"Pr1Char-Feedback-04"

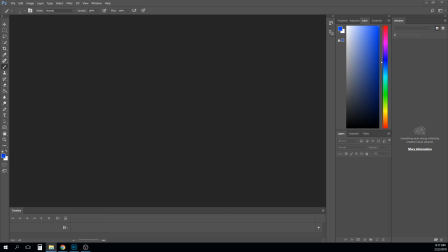(0:01)
Okay, so we're on to class number 2. So I have 12 of them to get through here, so I'm going to start with Brianna.
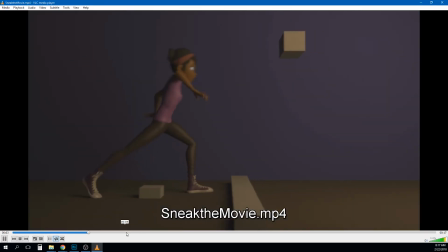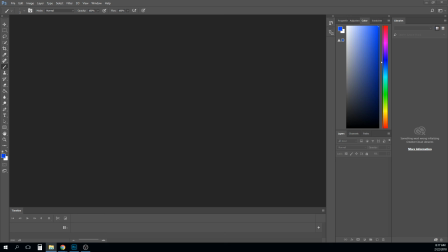(0:18)
So let me actually check and make sure you don't have a revision, because I know you did. No. I know you did a revision. I guess you haven't put it in the folder yet. So let's go ahead and drop this into Photoshop here and
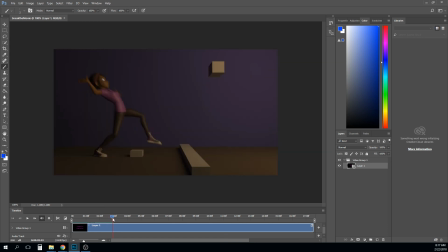(0:35)
talk about some of the elements of it that we could work on a little bit. So
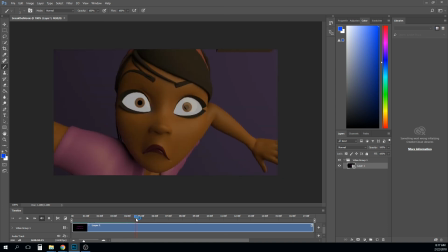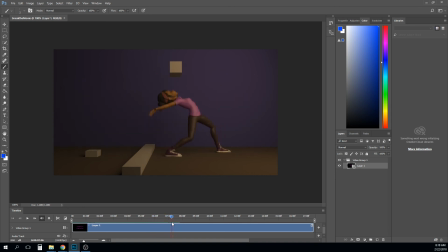(0:55)
I know you've already worked on some of this, and I like what you're getting out of it. I think right here you could probably roll up on the toe a little bit,
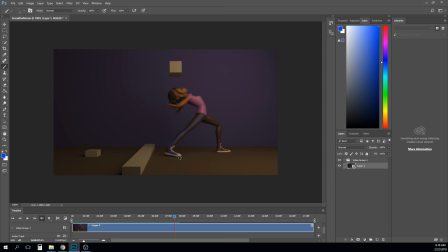(1:10)
and so you get a bit more like this, and that'll allow you to push over that foot a little bit. So I've been trying to figure out, like, I know you're going for something very specific right here, and I know this isn't the final version, but still I may be able to offer some help.
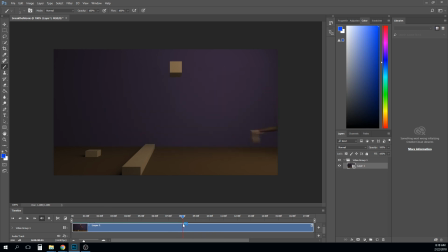(1:28)
I actually really love the way she jumps out of screen. I almost want to see the landing and like the next few poses of that. But having said that, I also understand like that's not part of the animation.
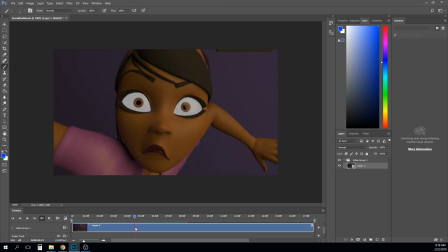(1:45)
I think for this push out through here,
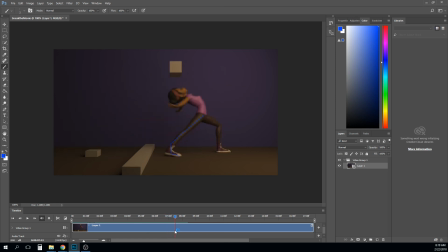(1:55)
I think the answer is still in the hips, like this mass right here, right? And if we watch how that moves forward, it's moving forward.
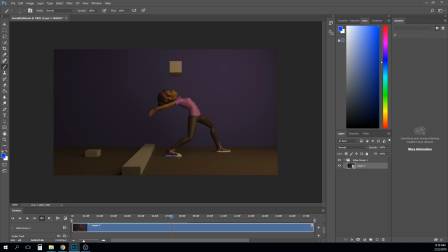(2:09)
She puts that foot way out in front there, right? And so that means this is her two base of supports, and this is her hips in the middle, right? So the gravity's here. These two are pushing up this way.
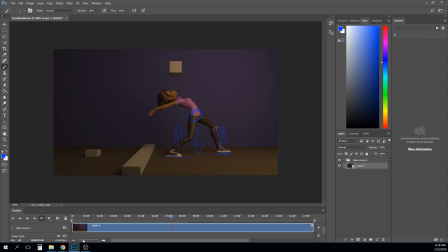(2:22)
And so what this back leg's purpose is, when it pushes, is to try to get her over this front foot. And I think part of what's feeling kind of weird is that it never quite does that.
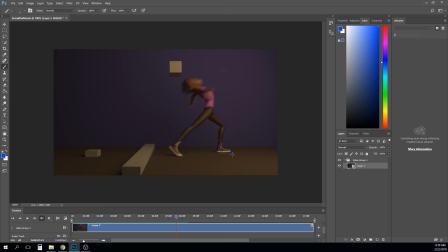(2:39)
Right? It gets it to right there. But if she were to push with that foot more and push up, her weight is still behind it. So I think one of the things that may help just ever so slightly is to just have this foot land a little bit further back here, around here, right?
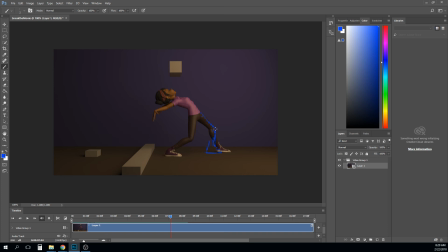(2:56)
And that way you get a little bit of this, like this situation, right? And then that way when she gets her hips to here, she's over that foot.
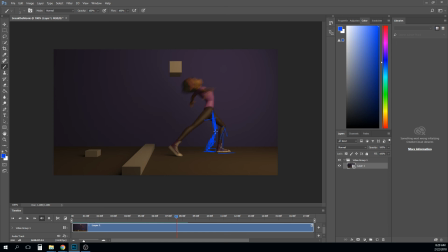(3:12)
I'm being really messy here, right? And then that feels like she can push it forward. Now, the other thing is, if we watch the way the hips sort of stop right here, I think there's a little bit of an issue there.
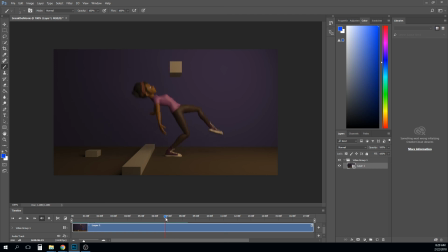(3:26)
So if you notice that the hips are starting to slow down right here, but here's the base of support, right?
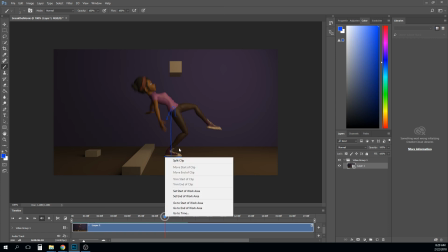(3:35)
And she has actually, like, her hips actually tip past that, right?
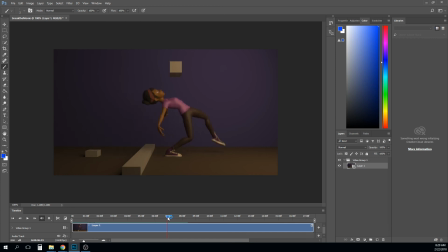(3:42)
And then start to slow down, right? So they wouldn't really start to slow their descent until after this foot is on the ground. So I think that you need to get this foot down maybe just a touch earlier to catch and slow that motion.
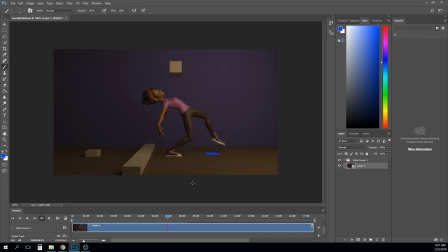(4:00)
And I think having it land a little further back here would probably allow that to happen.
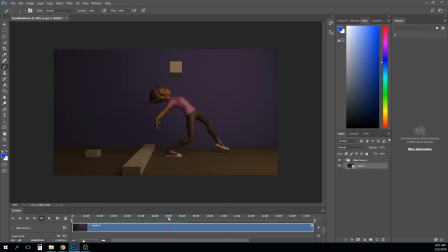(4:08)
And now the issue with her pushing forward here, I think what you're going for is working, but when we talk about that sort of the central
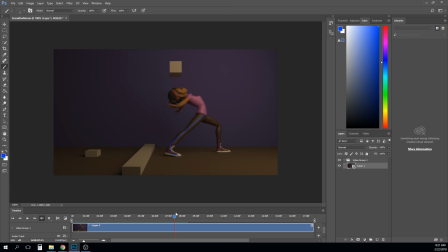(4:25)
force, like what is the mass, or where is the energy coming from right now it feels like what you're wanting is to feel like her lower body is pulling her upper body forward, and it really feels like that spot right there is what's pulling her forward.
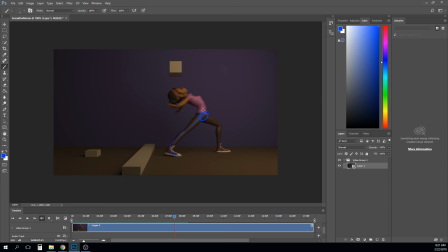(4:40)
And it's a real subtle change to make it there. And I think it would be the difference in like this curve and like more like this curve, like softening this bend a little bit more, like
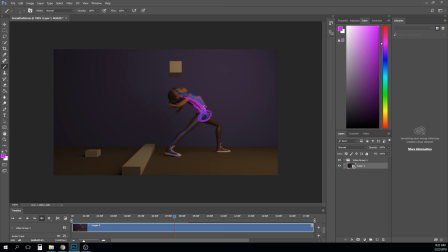(5:01)
rolling it back. So it's really, again, really subtle changes that are going to result in that. And I think also just to clean up your silhouette, that back arm, just sort of break it out to this side a little bit, and try not to let things cover each other up too much in poses.
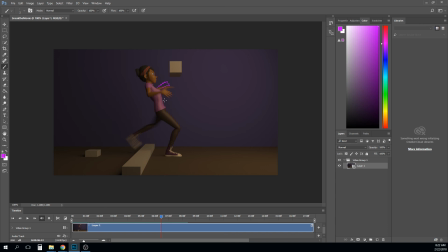(5:18)
So in this, maybe this arm goes up a little higher, or this arm goes down a little lower. Your hands have a couple of spots where I like that you're getting this drag and flip through, like right there, and then it kind of pops back out.
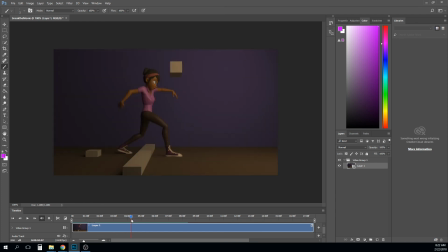(5:43)
It almost feels like it pops back out or goes a little too far back there, but I think try to find points where you can
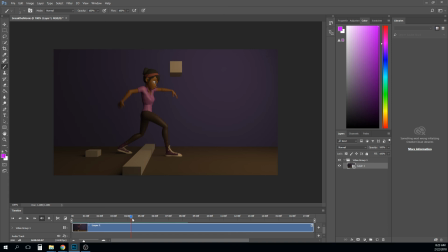(5:56)
break up the way that they unfold and fold. Like right now, it's like the entire hand is back, or the entire fingers are back, the entire fingers are forward, and the entire fingers come back again, right?
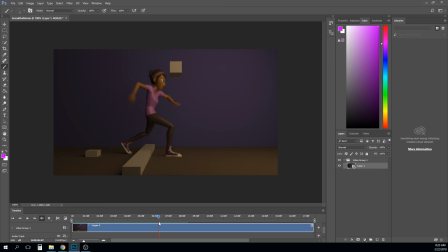(6:14)
And then the entire fingers go forward again, right? And I think like having them kind of like having like maybe the pinky start to roll first and like the wrist kind of lead that motion a little bit,
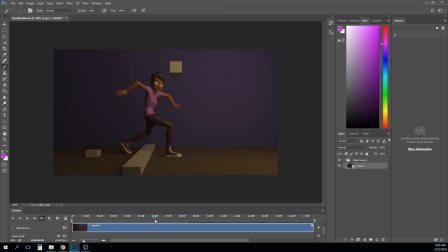(6:29)
or vice versa. Maybe the pinkies lead that motion and the wrist comes a little bit later. Might help that a little bit. So the hands just feel just a touch like they're all moving together. And so you can just play with that a little bit. Overall, this is really pretty good.
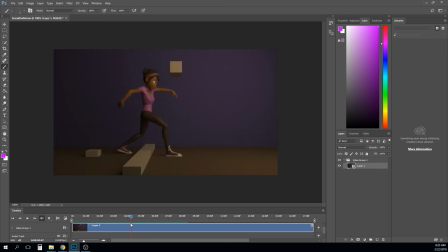(6:48)
I'm kind of pointing out some small things to look for. And so I think I saw like right through here, that hand is just like a flat line.
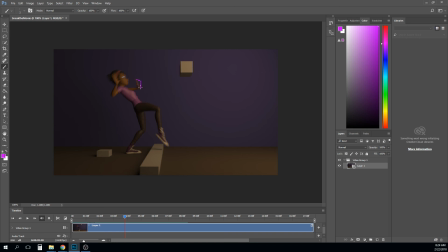(7:01)
And so just turning it just a little bit to where we get to see the palm, you know, like that would help a little bit. I saw another spot like right here later where the hand kind of does the same thing. And a lot of that is just playing to the camera.
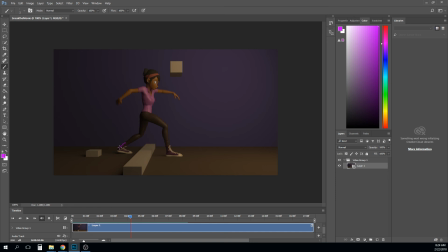(7:19)
Right now, she's far enough forward that I would also probably bring her up on her heel just a little bit. Right? So all of these are small things, really like tiny, nitpicky things.
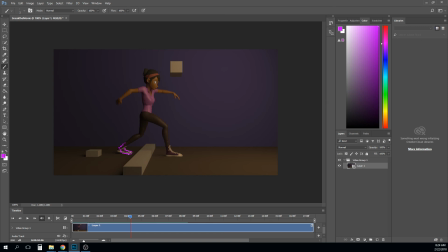(7:34)
Because overall, the important parts, the poses are strong, the weight is pretty good, your timing is good. And so these are the type of notes that you want to be getting. This is like, you can make a small checklist of things. You can go through there and fix each of these in like, 15, 20 seconds each or whatever.
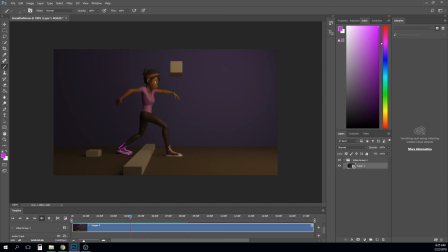(7:53)
And it just incrementally gets a little better and better and better. So yeah, great job on this. This has got some great personality. I think finding places to like mix up the timing would be interesting.